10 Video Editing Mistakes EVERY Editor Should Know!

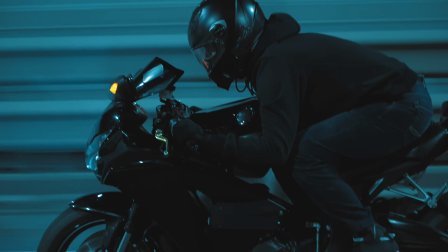(0:00)
Editing can make or break your video. The edit is where you can add your own style, set the tone, create a mood, add music and sound effects. But there are some classic beginner mistakes. So to help save you a ton of time, speed up your workflow, and make your footage look much more professional,
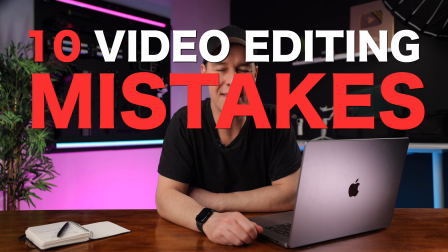(0:16)
here are 10 video editing mistakes every editor should know. Hey everyone, Steve here from Learn Online Video, and today we're talking all about beginner editing mistakes. Avoid all of these whenever possible and you will see a huge improvement in your edits.
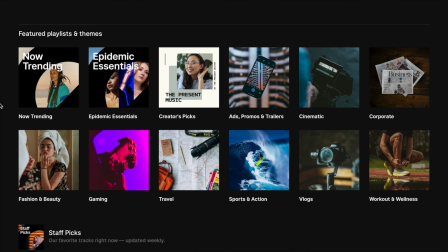(0:36)
A big thanks to Epidemic Sound for sponsoring this video. This is where I'll be getting my music and sound effects to help demonstrate these tips and techniques. Starting with mistake to avoid number 1, overusing transitions.
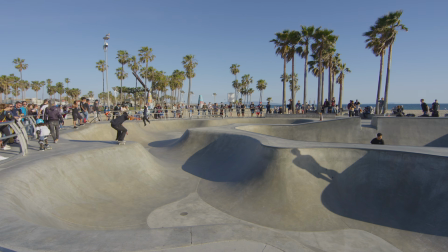(0:49)
I know it's tempting when you first get a transition pack. You want to whip from one shot to another, then spin into the next shot and flip into the next,
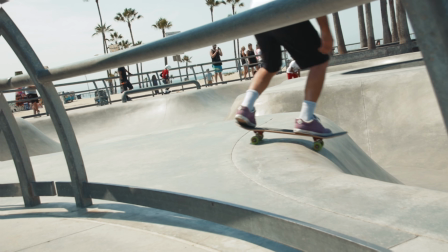(0:57)
but overusing transitions can detract from your video and feel chaotic. Now, don't get me wrong, there is absolutely a time and a place to creatively transition from one shot to another, but it should be exactly that, creative. The transition should help progress your story. Use them purposefully and make them meaningful.
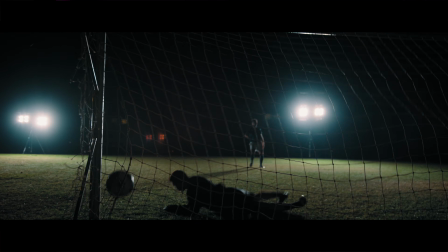(1:16)
Take this shot of a ball being kicked into the back of the net, for example. These two shots work great using nothing but a simple cut.
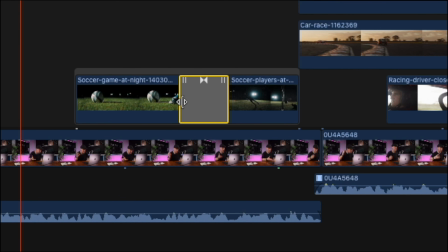(1:23)
We could of course add a rotating transition between these two clips, but this really isn't necessary.
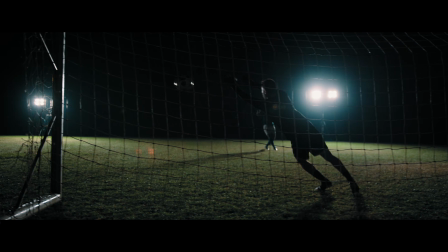(1:28)
It detracts from the action and doesn't serve any purpose.
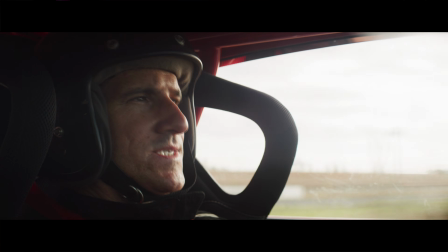(1:31)
Whereas if we were to use this car as a wipe transition to the driver, we'd have a much more creative and purposeful edit.
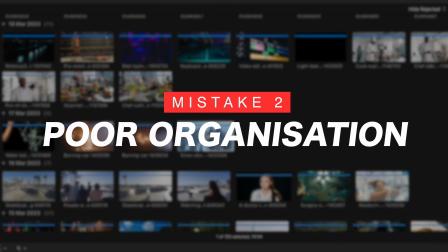(1:38)
Number 2, poor organization. Yep, definitely not the most exciting part of the process, but organization is going to make the whole editing process so much easier.
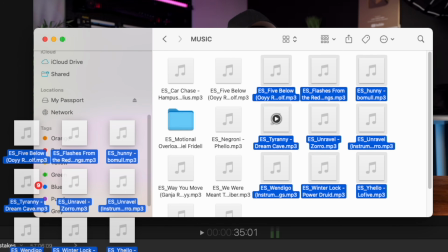(1:47)
Rather than just randomly importing files from all over your computer into your editing software,
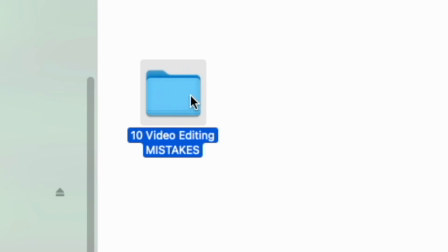(1:52)
make sure you have all your footage, music, and other assets in one place. Organize your assets in a way that works best for you so that everything is easy to find.
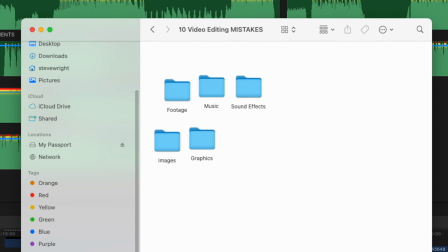(2:01)
Have a folder for footage, a folder for music and sound effects, images, graphics, whatever you like.
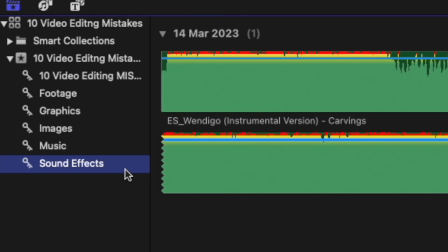(2:07)
Now, when you import this folder into your editing software, it's neat, organized, and you know exactly where everything is. Number 3, flow state editing. Now, a mistake I see beginner editors making all the time is simply editing while surrounded by distraction.
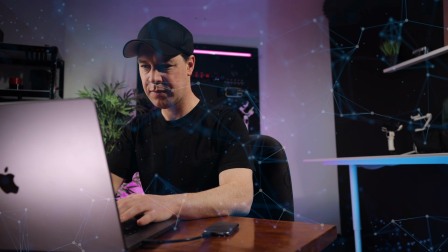(2:21)
This will massively impact your edit. You want to be in a flow state whilst in the editing process as much as possible.
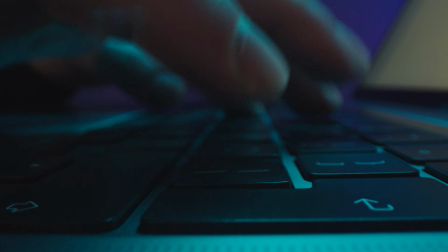(2:27)
Flow state refers to a mental state in which a person is fully immersed and engaged in an activity to the point where they lose track of time and their surroundings.
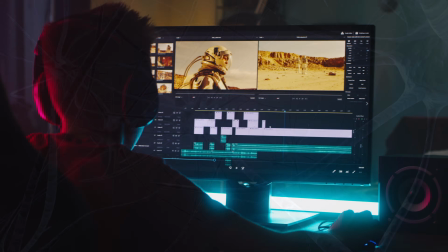(2:36)
It's characterized by a high level of focus and concentration, a sense of effortless action, and a feeling of being in control. But the only way you'll be able to reach a flow state is to limit distractions. Put your phone on silent, turn off notifications.
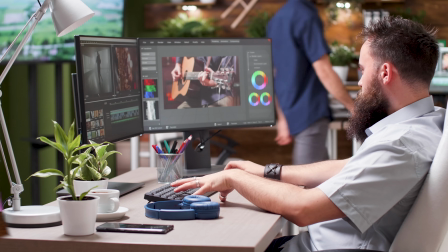(2:50)
This can be easier said than done, of course, particularly if you work in a shared office, but try to limit distractions as much as possible.
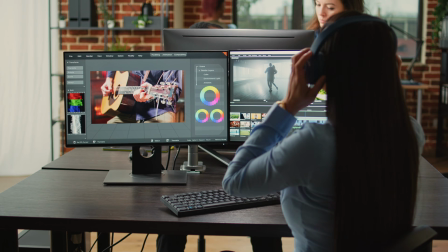(2:57)
Put headphones on, listen to music, whatever it takes.
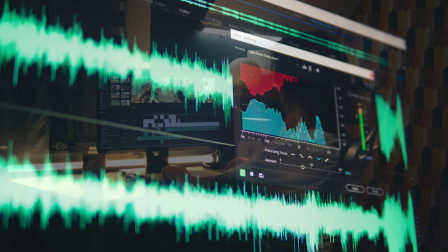(3:01)
Being in a peak performance state will speed up your edits, everything will become clearer, and you'll be acting on creative instinct without thinking.
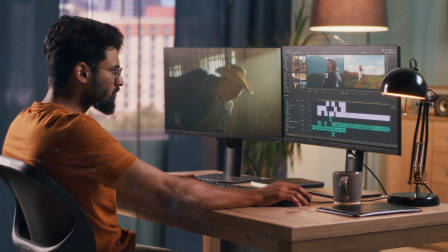(3:08)
This is one of the best ways to improve your edits. Okay, number 4, not using B-roll. B-roll can hide a multitude of sins, add more visual interest to your edits, and help keep your audience engaged.
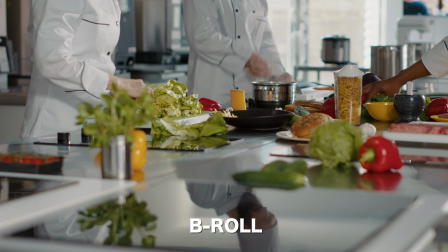(3:20)
B-roll, also known as cutaway footage, is supplementary footage that is used in video to support and add depth to the main footage, or A-roll.
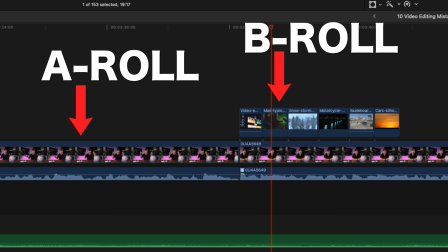(3:29)
This talking head shot is the A-roll, and the cutaway footage on top is the B-roll. Adding B-roll helps illustrate and emphasize your message or story more effectively.
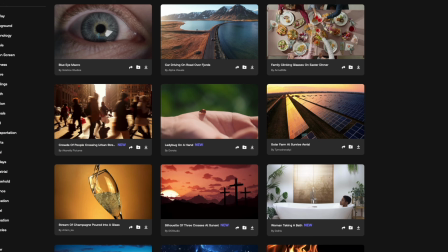(3:38)
You can shoot your B-roll yourself, you could use stock video or images, it really doesn't matter.
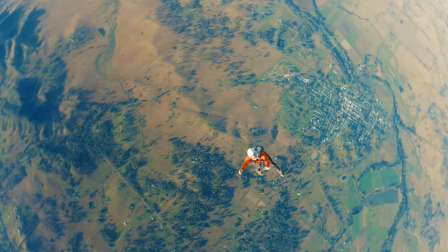(3:43)
Use whatever you feel works best for the story that you're trying to tell. And talking of story, the next mistake beginners make is with pacing and story. Now, most editors, particularly when first starting out, just leave too much in. The edit is 5 minutes when really it should be 3.
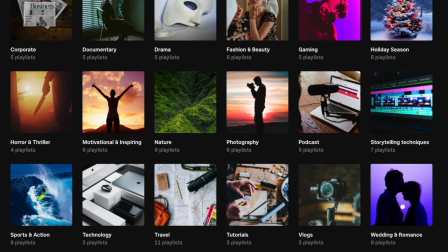(4:00)
Holding on a shot too long, adding lots of similar shots to your edit, and even the music that you choose will dramatically change the pace and flow of your edit.